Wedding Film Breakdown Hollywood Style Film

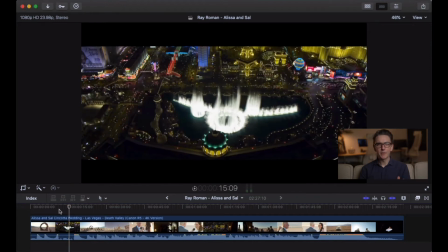245s
And then, yeah, obviously sound design just generally makes such a huge, it plays such a huge role in like the way this film feels.
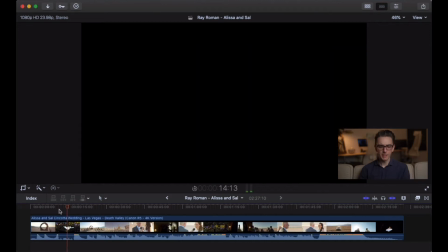255s
Not just like the little sound effects we're hearing here, like these little ticks, you know, like time,
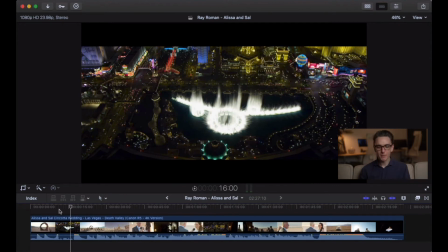261s
you know, but and not just the cinematic drums, but the actual like narrative audio. Just the audio that has been captured is so clean and has been massaged so well. It's on another level than what you would normally hear in a wedding film.
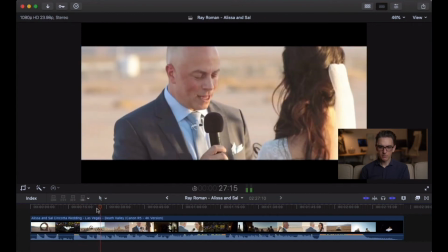279s
Like here's an example.
There comes a point in everyone's life when you realize a life alone is not a life worth living.
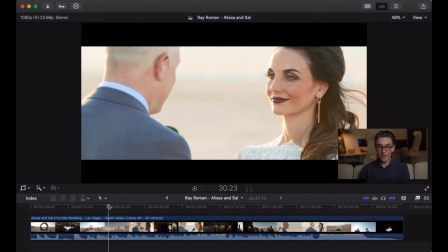285s
And you can see it's windy. You know, her hair is blowing in the wind, and he just sounds like he is in a recording studio.
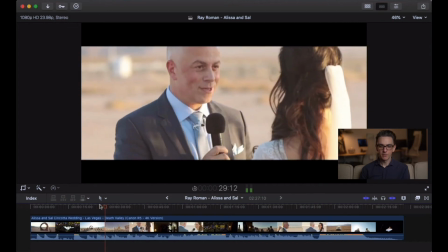294s Everyone's life when you realize a life alone is not a life worth living. I mean,
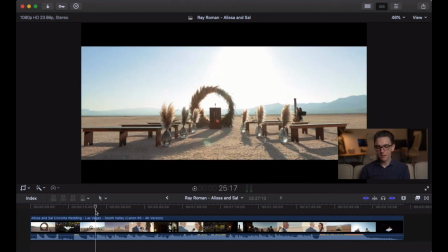300s
Was it dubbed? I don't think so. I think it was just professionally cleaned up.
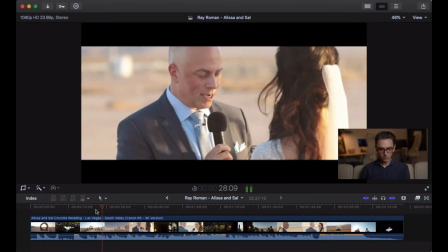304s There comes a point in everyone's life when you realize a life alone is not a life worth living.
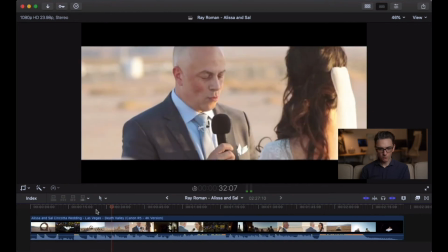310s You are my everything.
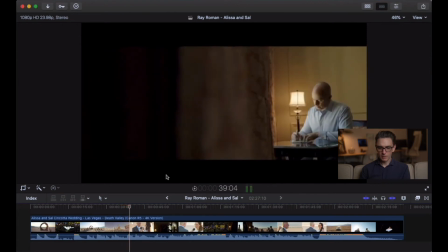316s You are the first thing I...
Interesting compositions, right? So this is almost this is a frame within a frame. Okay, we have our subject here. We have him separated by this line, and then we have another line. So we got some dark, light. I guess some this is like the dark area of this area. We got a light, and then we've got the dark side of his face, light, dark. So we've got like contrast in terms of the exposure,
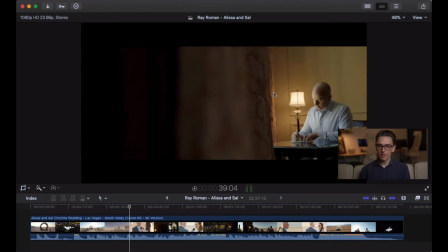347s
and then we also have depth being created from this foreground element to this background element. And then we also have a nice compositional element in terms of the fact that we're like framing him in this right third. So that's really cool.
I think about when I wake up.
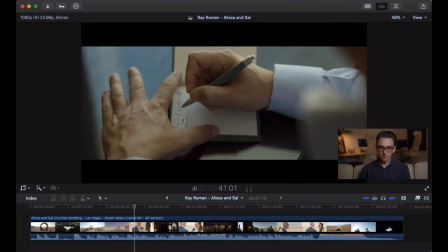366s
There's a nice over the shoulder, bringing out focusing our attention.
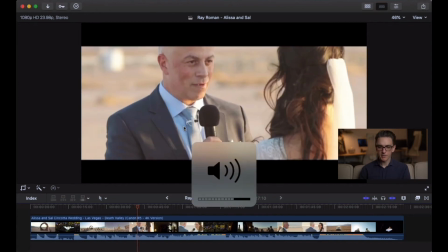371s
Interesting compositions, important.
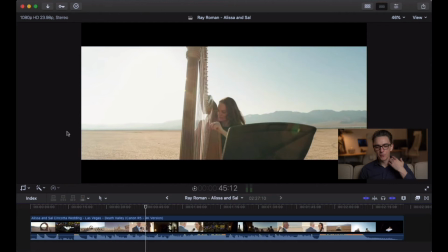376s
So Ray Roman, they use a Linkin Park cover in this video, which again like adds to the feeling that this is a more expensive, more cinematic kind of video, right? Because we know the song, like, oh, this is that Linkin Park song.
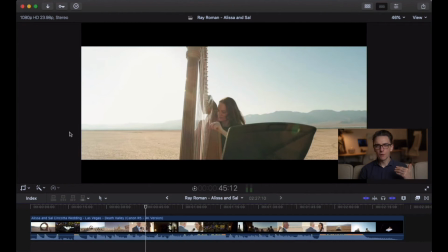392s
It's not the version of, it's not like a Linkin Park version, but it is. We know the words, so we are feeling like this is more expensive.
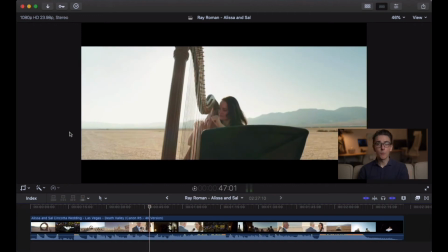405s
So that's something to think about. If you're trying to make your film feel like a Ray Roman film, you're trying to make it feel like a blockbuster, cinematic. We're starting to see the elements. You're going to want those cinematic drums. We're going to want like really clean, audio.
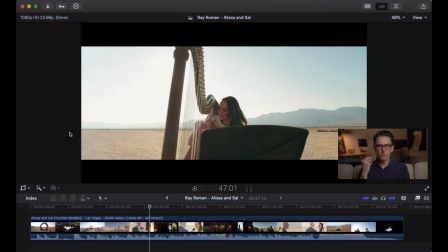420s
We want that audio to sound like it's from a film, right? We want it to be really, really crisp, no background noise. We want all of our ambience to be put in later. We want to have complete control over how that sounds.
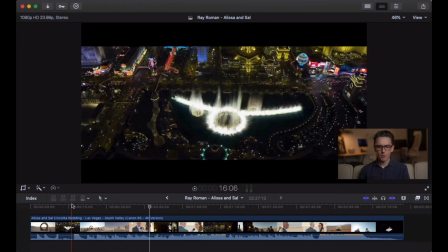432s
We're definitely going to want drone shots. But we're not going to want them to feel like drone shots.
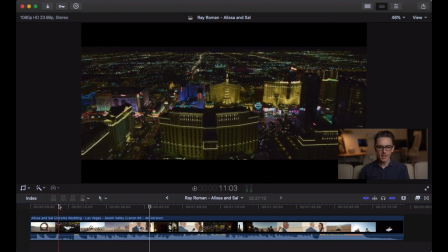438s
We're going to want them to feel like helicopter shots, right? Because that's what we're used to seeing in cinema, right?
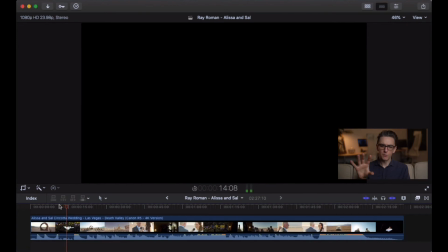445s
We're used to seeing slow movements, push-ins, dollies in the sky because they're helicopters.
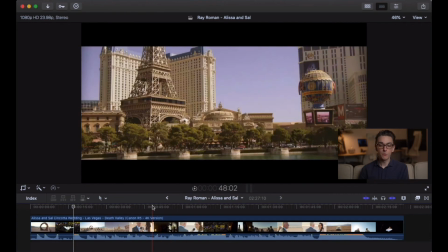453s
And they used to be helicopters, not drones. So that's the kind of movement we're going to want to see. What else do we have here?
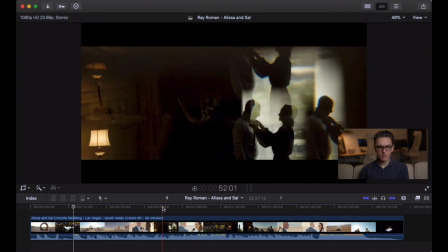461s
Shooting into reflections. Okay, this is a big one, and it's so easy, but it adds interest, it adds intrigue into the shot. So yeah, shoot into reflections, interesting compositions. Another thing I'm noticing in the editing is there's a lot of push-ins, right?
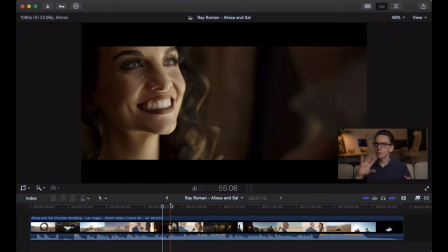479s
There's a lot of movement, but it's not erratic movement, and it's not unmotivated movement. It's movement in, right? It's drawing you in. You see, we open with a push, like it's a dolly, but it's so okay.